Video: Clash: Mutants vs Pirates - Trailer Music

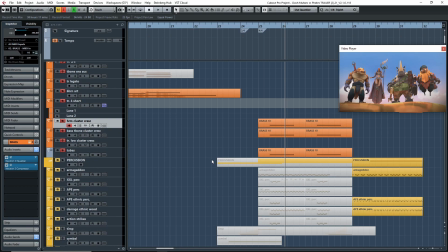2358s
I forget what the technique is called. Flutter tonguing. I think it's flutter tonguing. So when brass is flutter tonguing like that, you get a lot more intensity to the sound. And the fact that they're crescendoing also makes it that much better. So
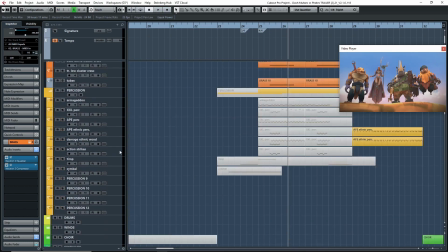2380s
that's what's happening here. What else do I have that's going on?
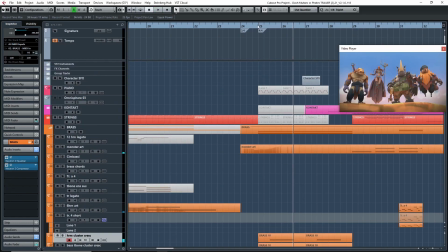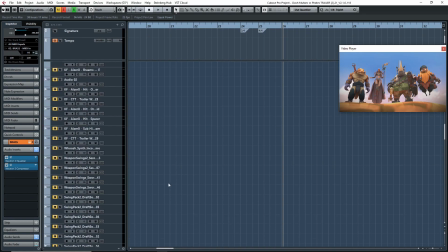2390s
Yeah, so you have the brass. You have the Omnisphere patch here, and I had some things going on here, some Brahms.
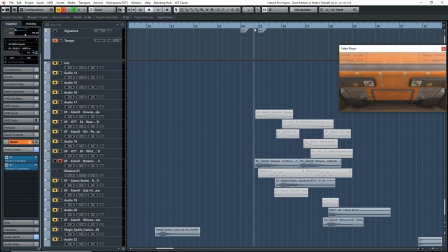2399s
There you go. Yeah. So a few hits exactly when the door opens. That's the first hit. And then I had another one right around where you see the next characters, and then another one right where you see the other shot for the next character.
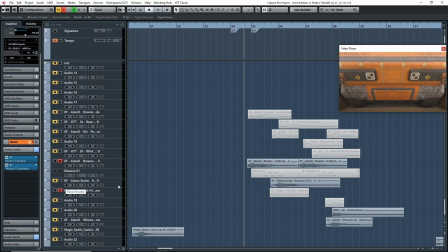2414s
So if you look here, you'll see every time the camera changes to the characters, you get another hit. Now it's not perfectly matched, and that's okay.
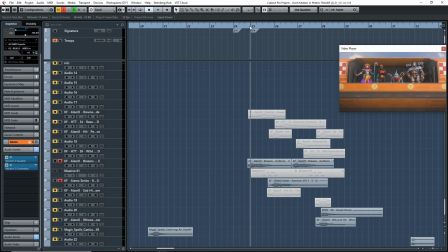2434s
The one thing I really wanted to make sure was in time with the picture here was this first Brahm hit down here, right when the door drops.
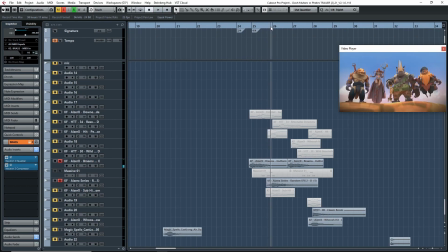2443s
The next one wasn't as important as long as it's like close to whenever the camera changes.
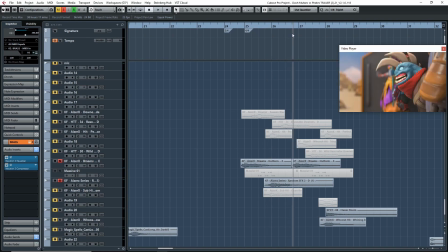2447s
And then of course this next one, same idea. It didn't have to be exactly where when the camera changes, but it's pretty darn close and it works well.
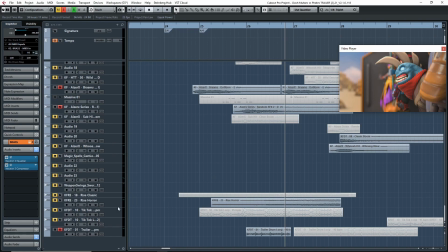2458s
And yeah, so that's that.
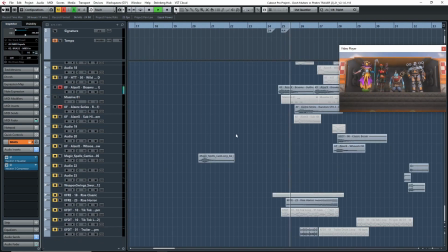So once we change scenes here, I added this element, which is these are called trailer percussions.
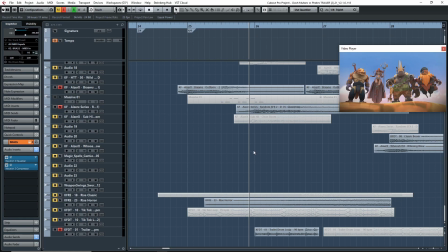2472s
Again, this is from Keep Forest, and this is one of their trailer drum loops that they had, and it actually fit perfectly because my tempo here is at 90, and so is this drum loop, so it worked perfectly for the scene.
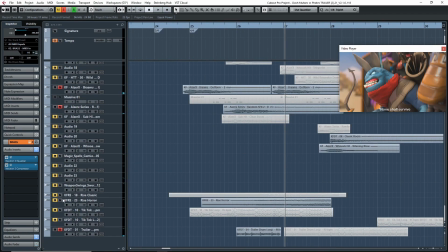2484s
So that's what that is there. And then I also added a riser to make it through to the end of this section. So for me, the end of this section it's actually measured 29 here, and as you can see,
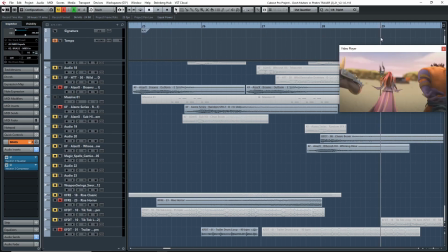2496s
like it's pretty darn close to in sync with the video. And if you look at what's happening
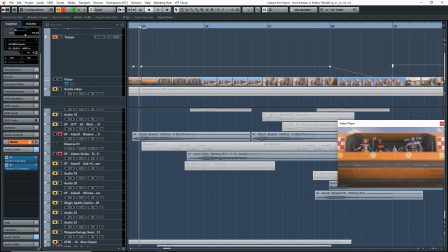2503s
with the tempo marking, so from here, from measure 25 to measure 28, the tempo is very consistent. It's always at 90. And then from 28 to 29, I had to change it a bit because I knew that from 29 to 32 here,
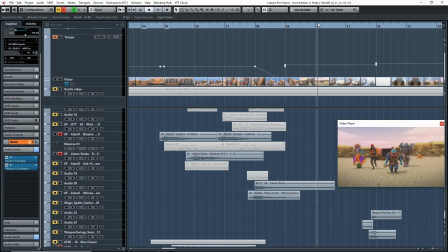2517s
I wanted to have a fast tempo for the battle whenever they face off. So for here,
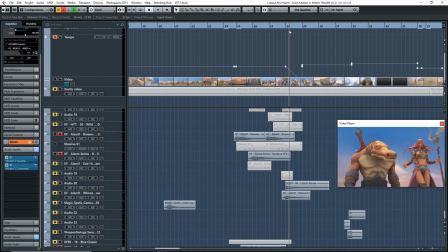2525s
so from here to here, it's at 90, and then I want it to drop a bit in intensity so that it can pick it back up right when they go off together. So I could have kept the intensity going here, but if I did that, this next section wouldn't be as intense.
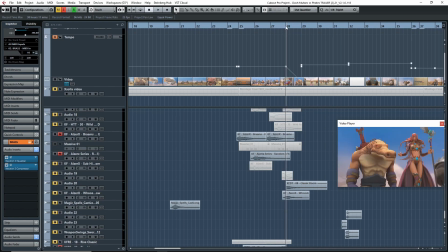2538s
So because I stop at measure 28 with the intensity and I let all the sounds drop except for one riser that's kind of a pickup into measure 29, it really adds that much more intensity to this next section. So if we play it to have a listen.
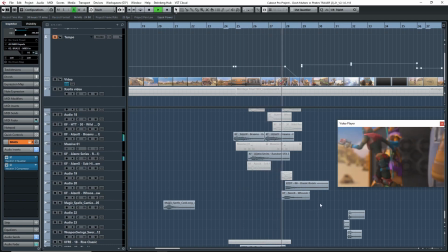2555s None shall survive.
You see no sound right here.
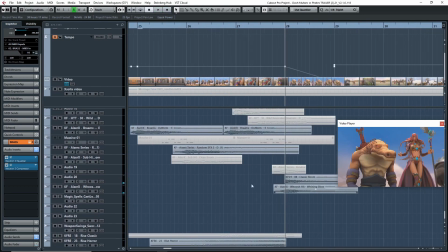2561s
Right? There's no sound here. The only sound that you hear is this boom, and that's it.
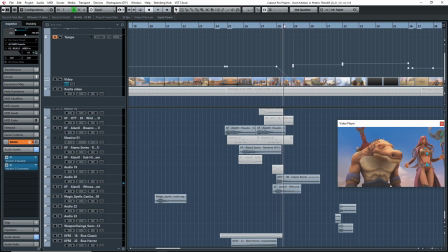2567s
And then you hear that kind of resonate throughout this entire measure with the camera on the Blaze here, the character Blaze, the crocodile.
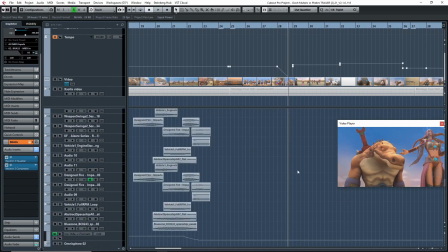2578s
Right? And then you have a pickup.
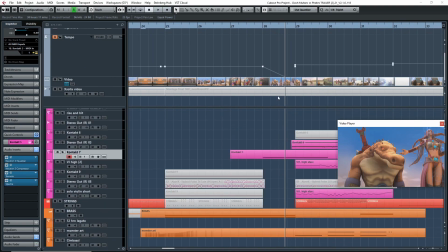2582s
What's here? I think this is from Rise and Hit. This is Rise and Hit.
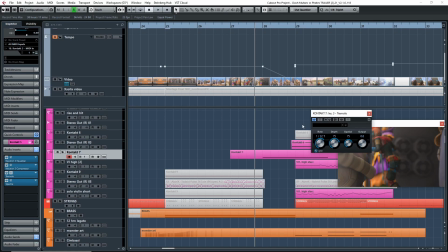2588s
You have this kind of drop, and I added a tremolo to it just to add that kind of the tremolo sound, so it kind of vibrates, I guess.
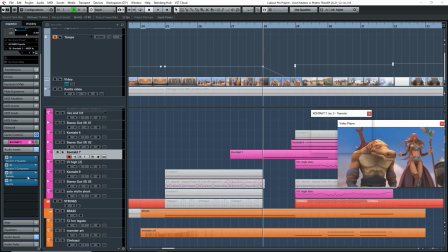2601s
And it works really well because the tremolo is in time with the host with Cubase, right? So as the tempo slows down, so does the tremolo. So you get this kind of slowing down feel. And it's slowing down, and then suddenly you get this big hit right at 29, and then there's a lot, like the music just jumps up and is a lot faster.
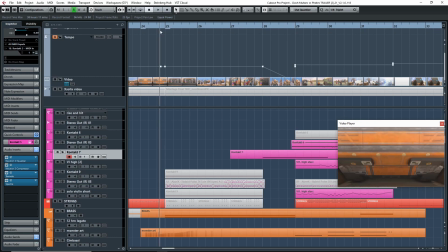2621s
So if we have a list again.
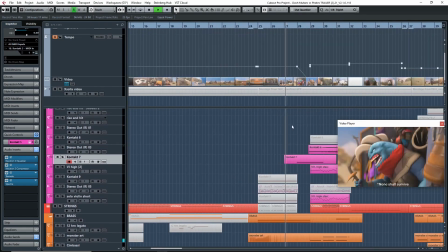2627s None shall survive.
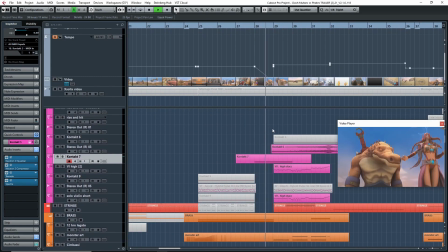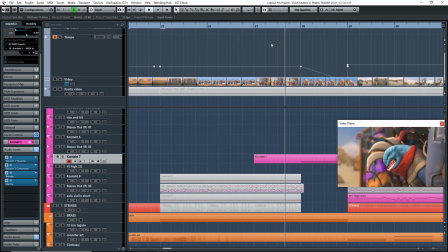2636s
Yeah, sorry, the audio's cracking up a bit, and my system can't take it, but yeah, so you kind of get the idea though, like,
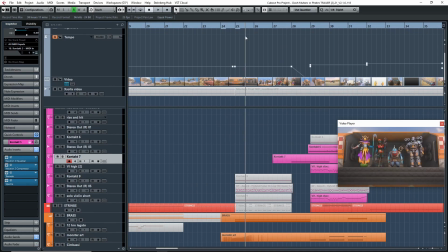2642s
you kind of get this consistent intensity all the way through the scene, and then right at 28, where you have the Blaze on the camera, everything stops.
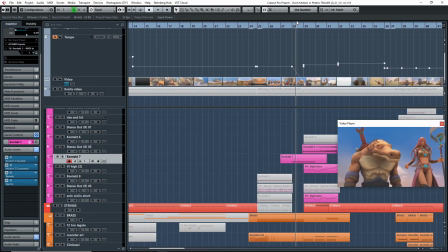2652s
You just get a low boom, and it kind of resonates throughout the entire bar, the entire measure, while the camera's on him.
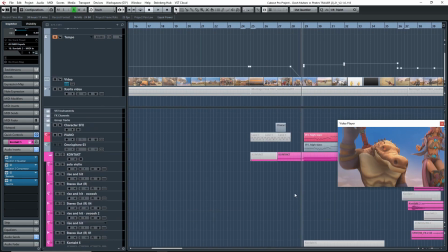2658s
And then you have this drop coming in, and it kind of slows down as the tempo slows down.
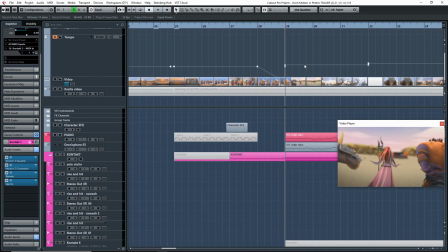2663s
And then as soon as 29 hits, you get this intensity, which is good.
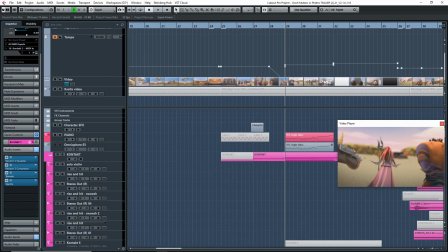2668s
That's what I wanted, because in this next scene that I worked on, is all the characters going and facing off against each other. So let me see just here if I missed anything.
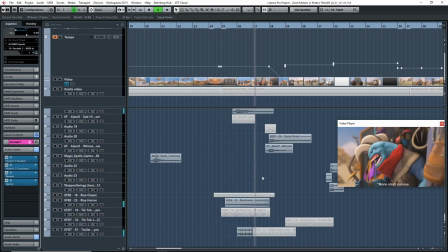2682s None shall survive.
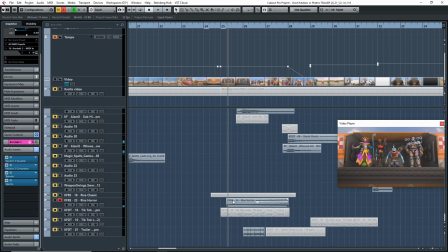2685s
Yeah, so just again, I have this riser here just to add intensity throughout this entire section from 25 to 28.
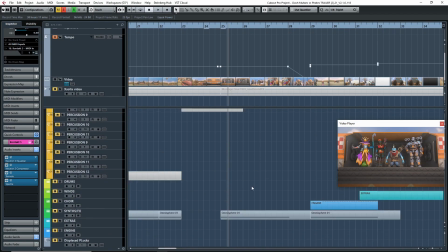2692s
I think that's pretty much it that's here. Like it's a pretty simple layout.
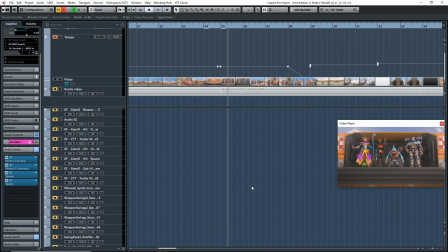2700s
Like there's a lot going on, but at the same time there's not, if that makes any sense. It's like just a few instruments,
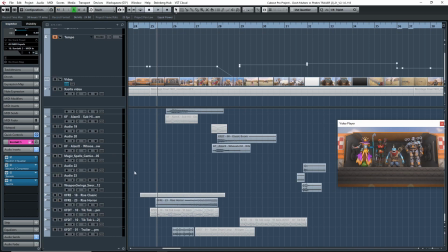2706s
but it's really adding the intensity that the scene needs. And then of course I have a little whoosh hit as well here.
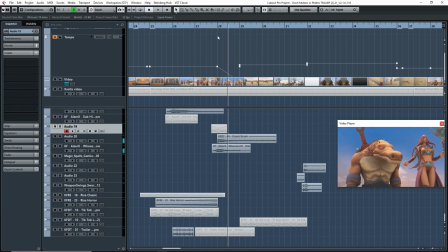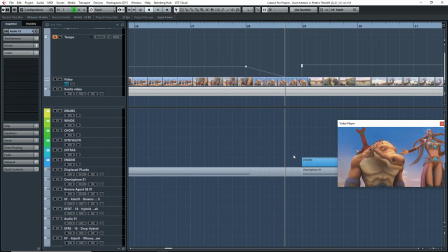2720s
Yeah. So that's what that is doing there. All right, so now for this next section, I went right into this next section here.
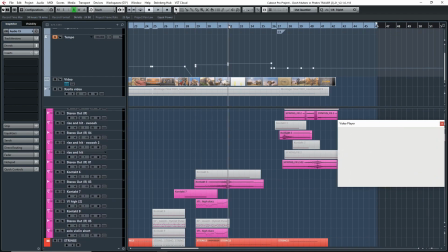2729s
I knew it was going to be from 29 all the way to 32 here, and this is where there's this kind of cutoff and where the screen whites out.
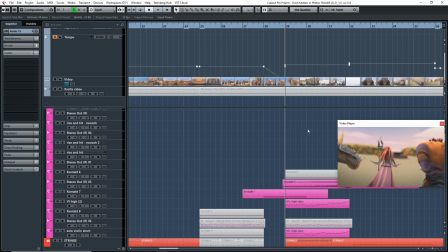2739s
So this was going to be my next intense section. So let's see what I did for this section.
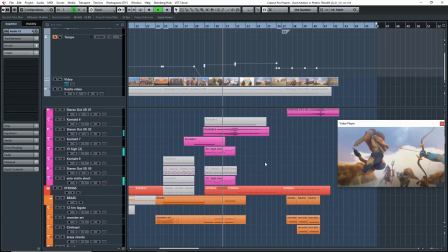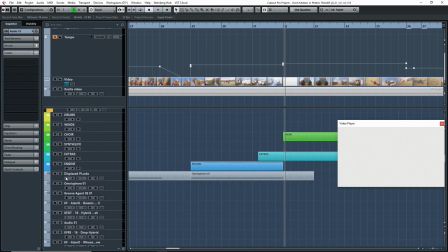2753s
So my idea for this section is just to have a lot of fast playing rhythms, fast playing notes. And yeah, I just wanted everything to kind of move fast because you get all the characters running towards each other. So I wanted to have that speed. And the way I created that was with a lot of notes and a lot of rhythm.
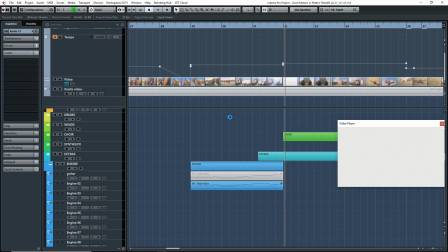2769s
So let's break that down here. Once my computer goes, there we go.
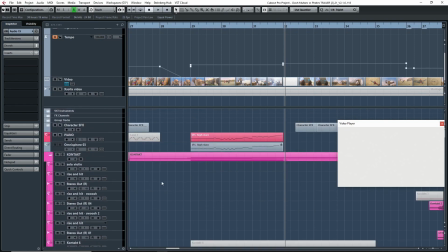2775s
All right. So the first thing I started with were the strings, if I'm not mistaken.
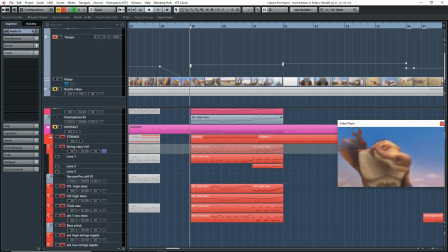2781s
So let's have a listen to that.
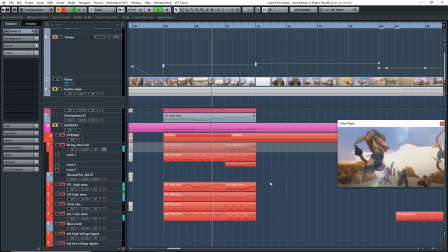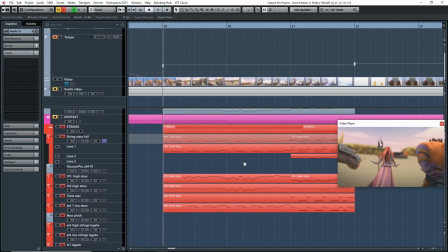2790s
So they sound kind of thin to get like by themselves like this, but you'll see I added a lot more instruments and things.
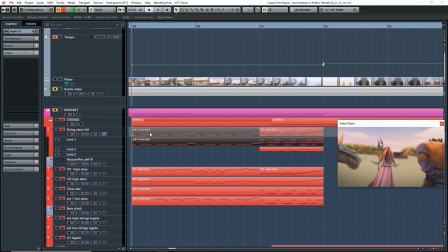2796s
So all that's happening is I just have this rhythm that's being played and the strings.
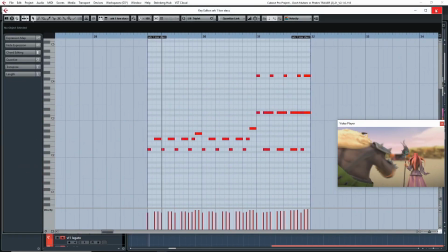2802s
Oh, there's the basses. Where's violins? Right here.
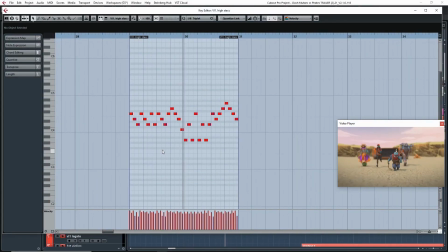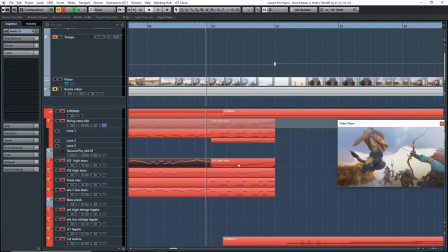2811s
Right, and then it goes to a higher, it goes up an octave. Over here.
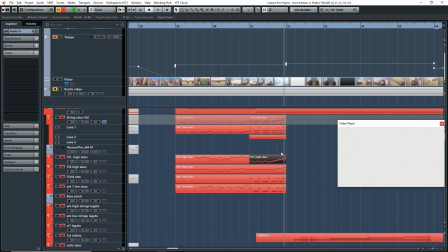2822s
Right, so I start low, and then I want to slowly move up, and then it ends on a really high note, this high point of climax and intensity.
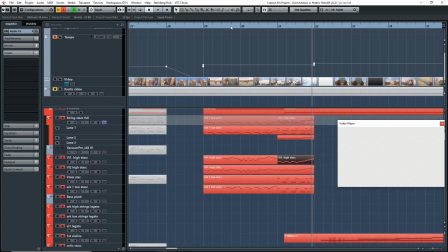2832s
And yeah, so that's what I did here.
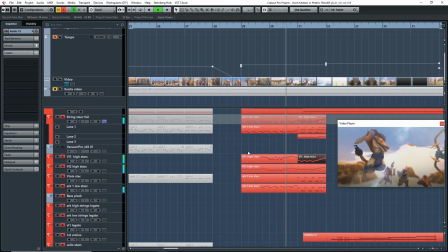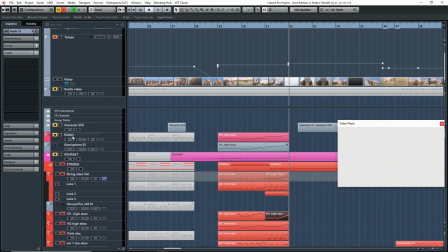2842s
Once I had that in place, then I added
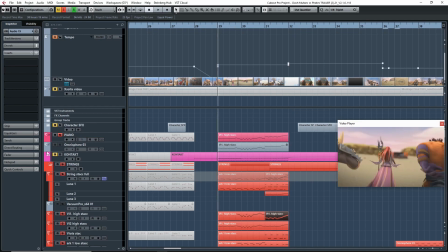2848s
here. I added another layer. This is piano.